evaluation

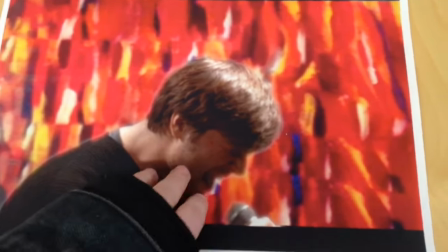485s
So, first of all, talking about the music, is they thought it sounded like something they would hear in the back of a James Bond film,
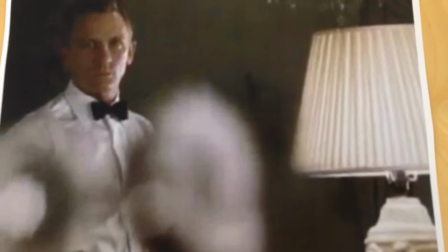493s
which is quite ironic because one of the first music videos I ever looked at the beginning of the project
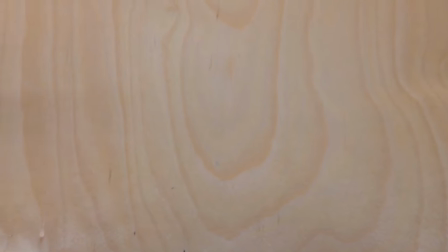499s
was Chris Cornell's You Know My Name, which was used for Casino Royale's music video.
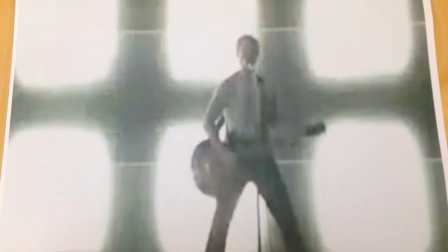506s
And the music video, it just shows Chris Cornell playing the guitar, singing the song,
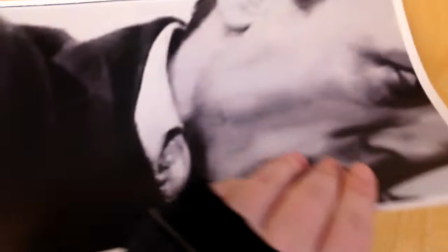511s
but in between him singing is little parts from the movie, which I found very interesting.
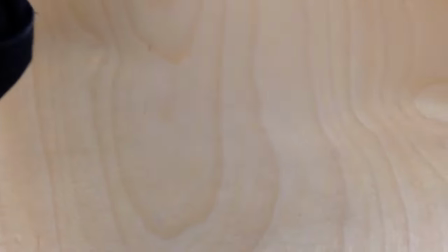519s
And I thought, and that actually really inspired my final music video, as a lot of it,
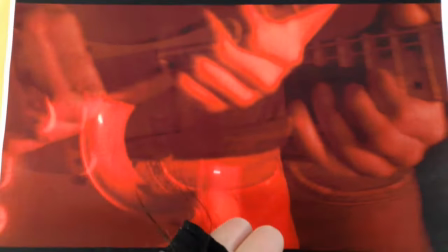525s
as I cropped it so it looked as if it could fit a film screen and how it will work on a film screen.
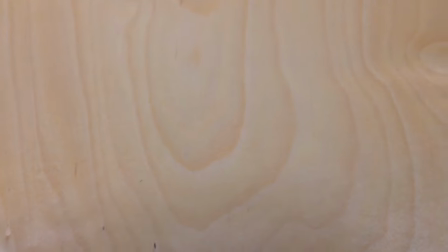531s
I wanted everything to look as if it was a film. They also said that the video, this was kind of prior to finishing the video,
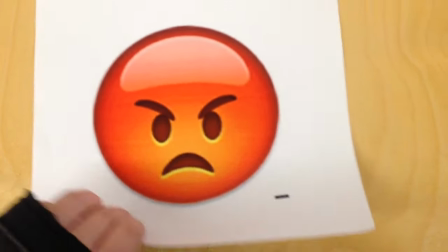540s
this was more to get some ideas really,
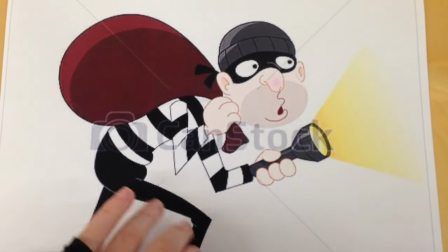543s
is they said it sounded very angry and it made them feel as if something was taken.
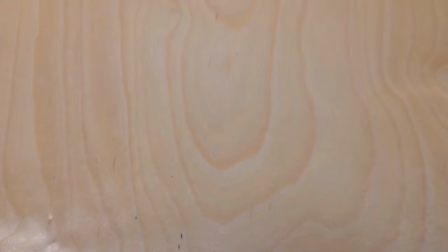551s
When asking my second audience feedback group, who was slightly older,
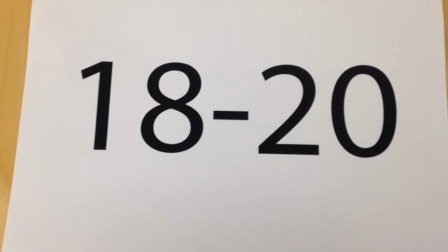557s
it was after I'd done part of the video,
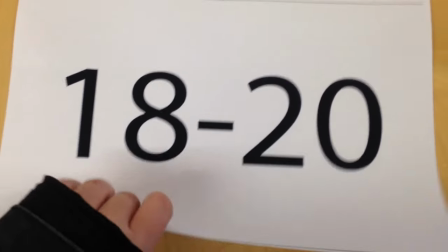560s
and it was mainly about the edits in the video rather than the songs and the lyrics itself.
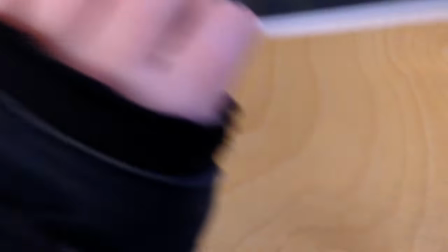567s
It was about, because my video used quite a bit of
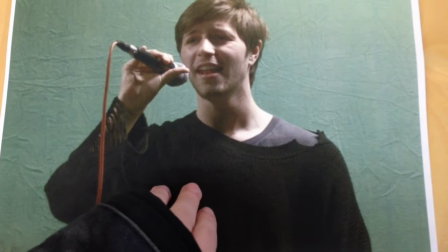573s
After Effects on it. I didn't use it for all of it, I used it for just little parts of it where the
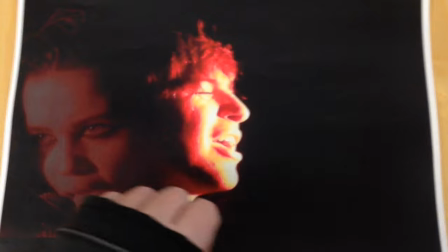579s
painting that I'd made was put in the back of the video. A lot of it was about that, but it was mainly about using more overlays.
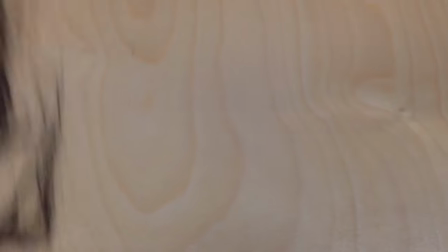587s
And I was very scared to use overlays purely on the basis that I didn't want it to
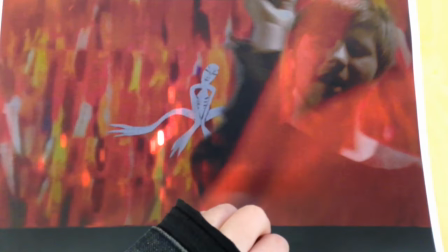593s
look unprofessional and I didn't want it to not like a rock or a grunge music video,
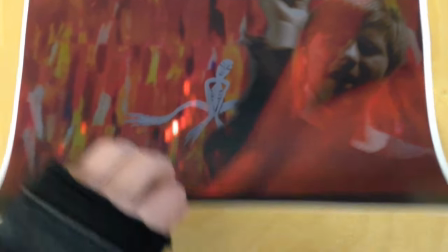597s
because what I noticed is that a lot of, actually next to none of rock videos or grunge videos have a lot of overlays,
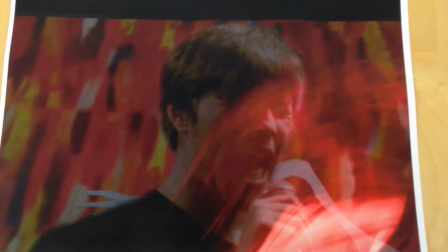608s
and I didn't want it to look too technical. However, when trying it out and using it in a few parts of the video,
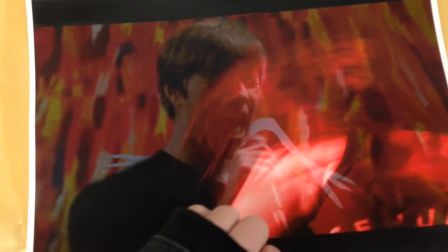615s
it actually suited the song really well, and it made something very different and more dynamic.
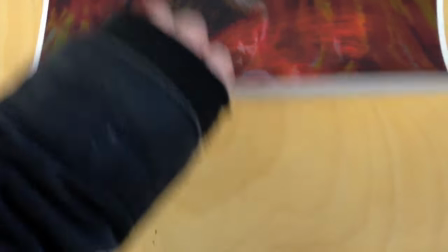620s
But I also made sure I did it with it still looking like a rock video,
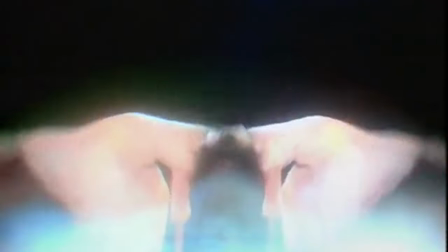626s
because sometimes using too many effects, it can end up looking like a bit of an R&B or a pop video,
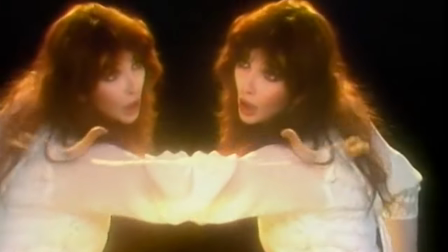633s
which do like using effects a lot more than rock videos do,
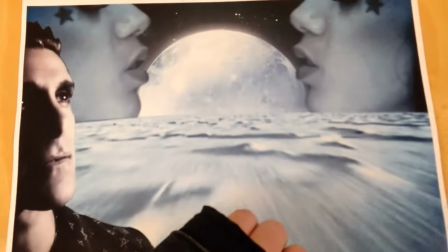638s
unless you're looking at some of Jane's Addiction's music video, when the whole videos are
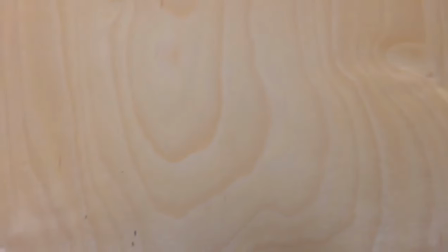643s
effects rather than seeing a performance, which is actually very rare in the rock or metal or even grunge genre.
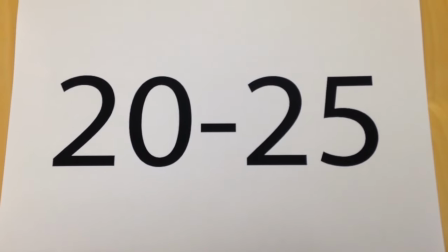650s
My last audience feedback group was the oldest group, the more mature group,
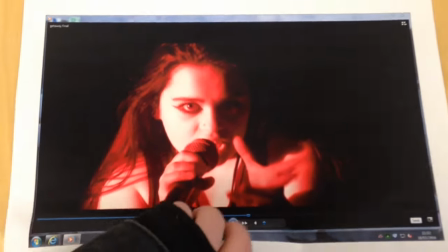654s
and it was mainly about the girl character in the video.
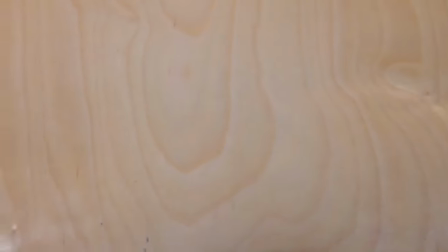660s
So I watched a lot of the Rolling Stones music videos, and I mainly doom and gloom, like I mentioned in my first question,
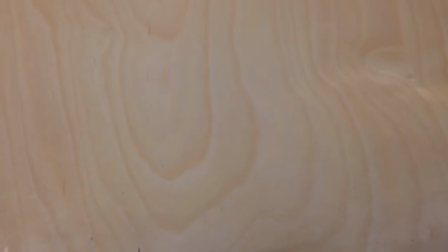667s
and it's all about showing the band, and how the girl interacts with that band is by lip syncing to the song and being part of the
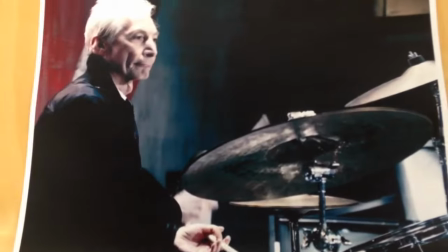677s
story, which is what I wanted to do in my music video.
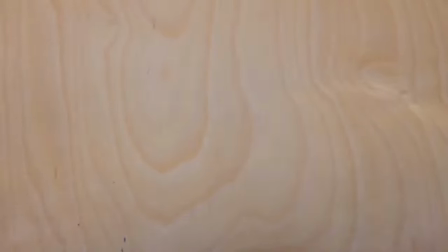680s
After listening to my audience feedback, I noticed that I'd used the girl too much, and she actually ended up looking like she was the front man, not the actual front man.
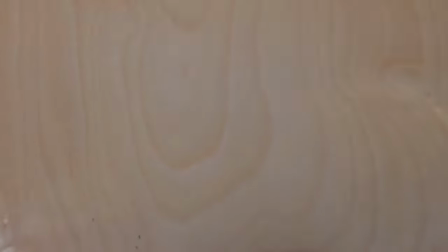689s
So to change this, I'd shot a lot more of the front man.
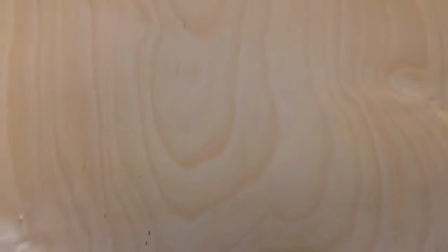694s
I had another session with him where we shot from more angles,
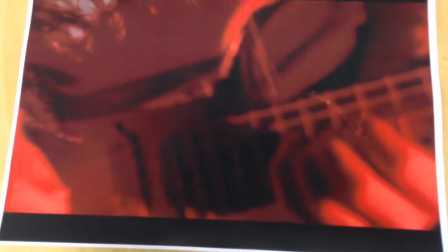698s
both sides of the face, one straight up, more shots of his mouth, more close-ups, more guitar shots.
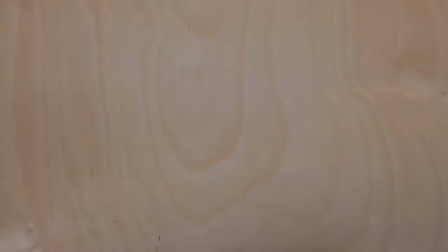704s
I filled a lot of the girl parts in with those instead, and had the girl parts in too,
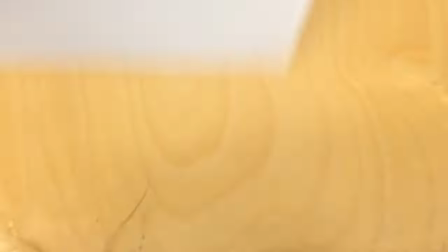710s
and used a lot more of the girl parts actually as overlays, rather than having her as a straight-up character.